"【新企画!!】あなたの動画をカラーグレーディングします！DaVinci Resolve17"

この動画はロイヤリティフリーBGM 効果音のオーディオストックの提供でお送りします
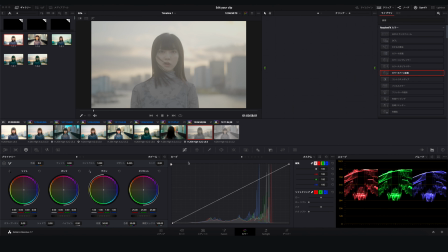(0:07)
はい今回はですねあなたの動画をカラーグレーディングしますというですねちょっと別な方から動画素材をいただいて僕がカラーグレーディングしていくというですねそんな企画をやっていきたいと思います 今回ですねゆうさんという方が今この映っている映像はですねそのゆうさんという方が撮影された
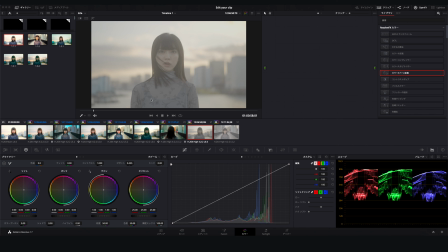(0:24)
素材になるんですけどこれをこれからですねいつものようにカラーグレーディングをしていきますでゆうさん自身もこの映像をカラーを調整されていてまずその映像をお見せしてちょっと分析というか見ていきたいと思います
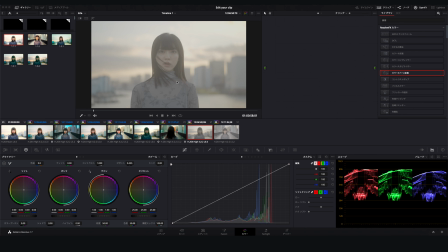(0:40)
その後に僕だったらどういう形で進めていくのかっていうのをですねいつも通り進めていきたいと思います
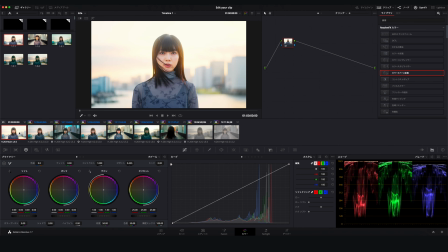(0:47)
はいそしたら早速まずゆうさんが編集された映像ですね
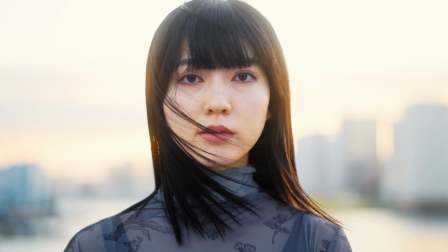(0:51)
印象なんですけど第一印象ですね第一印象はその背景のところが明るいっていうところで
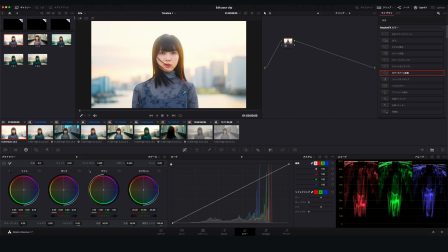(0:59)
結構被写体がすごく浮いて見えるっていうところとそれはポジティブな意味でですね浮いて見えるっていうところとあとは彩度とサチュレーションですねあとコントラストもしっかりとあって映像としては見やすいなっていう印象がありました
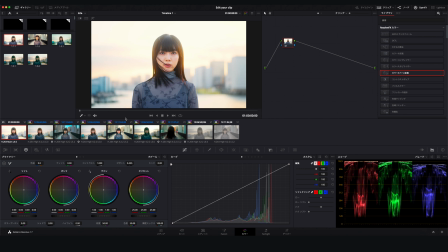(1:16)
これなんですけどゆうさんにどういったところがこのカラーグレーディングで難しいと感じましたかってお尋ねしたところ特に肌の色ですね肌が紫っぽくなって血色が悪いっていうのと
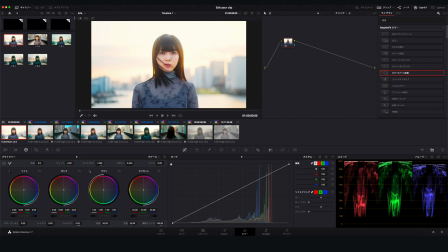(1:32)
そう感じるっていうところとあとは透明感を出したいんですがなんか体調が悪く見えるっていうところですねその血色が悪い紫っぽく見えるっていうところが多分そういった印象になっていると思うんですが
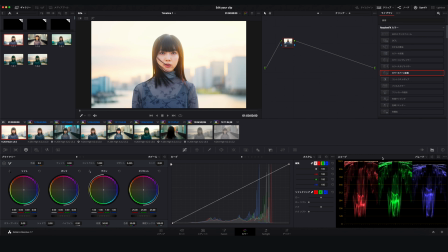(1:44)
それに関しては正直なところ血色が悪いっていう印象は僕はなかったですね
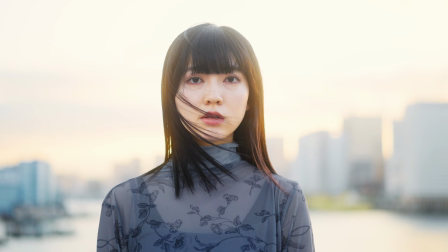(1:52)
どちらかというと本当に全体的に明るいので
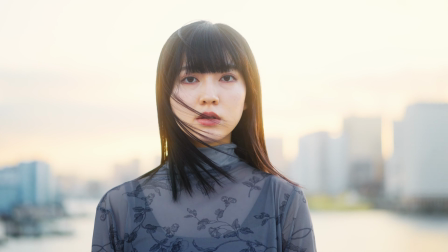(1:55)
その印象の方が明るくて被写体が浮き出て見えるっていう最初にお伝えした印象が一番なところでした
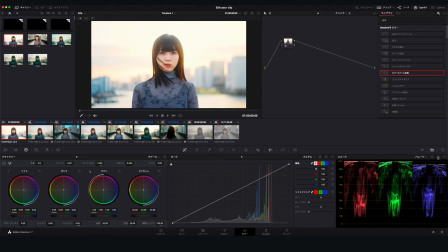(2:03)
その紫っぽく見えるっていうところを一応ちょっと分析しようと思うんですけど
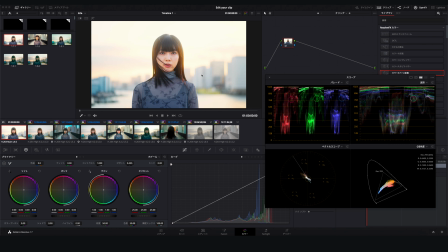(2:10)
今肌のところを見ていくとベクトルスコープ今ここのスキントーンインジケーターでこのラインのところがあると思うんですけど肌の色は比較的そのライン上に載っていて紫って赤と青の間ぐらいのことを言うと思うんですけど
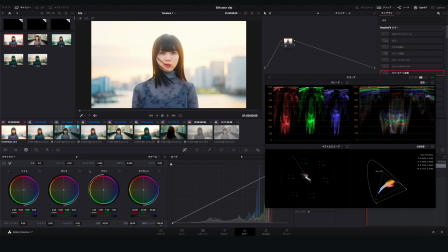(2:27)
このマゼンタとかですねこっち側にあんまりデータっていうのはちらほらしてないのでデータ的にはスコープで見る限り紫の色が存在しているかというとその可能性は少ないのかなと思いますただ色っていうのは現実で起きていることと
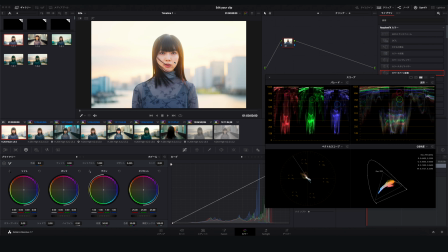(2:46)
実際の人間の目が捉えるのでちょっと錯覚みたいなのが起きることがあるんですけど例えばこういう周りがすごく明るい場合は暗いものがより暗く見えたりとかですね
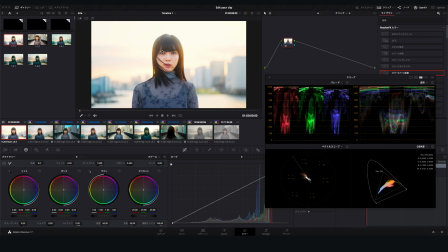(2:58)
あとはサイドが高いものが周りにあるとその隣にあるサイドの低いところには正反対の色例えば今ここにオレンジの色があると思うんですけどその内側にある黒いところとか目のところとか鼻のところ口のところ
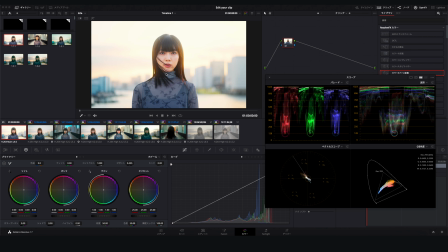(3:14)
この辺には青っぽい感じを錯覚的に捉えてしまうっていうこれは人間の目の特徴があったりするんですけどもしかしたらそういった錯覚系のものかもしれないですね最初の印象と簡単な分析にはなるんですけど
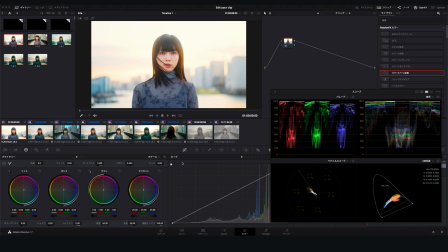(3:30)
そんな感じなのかなというところでしたはいそしたらですね早速僕の方のカラーコレクションとカラーグレーディングですね
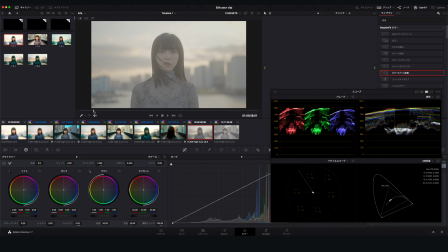(3:38)
一つずつやっていきたいと思いますまずはもうログのデータカラーコレクションした後でカラーグレーディングした後3つですね僕がやったやつの方を見ていただければと思います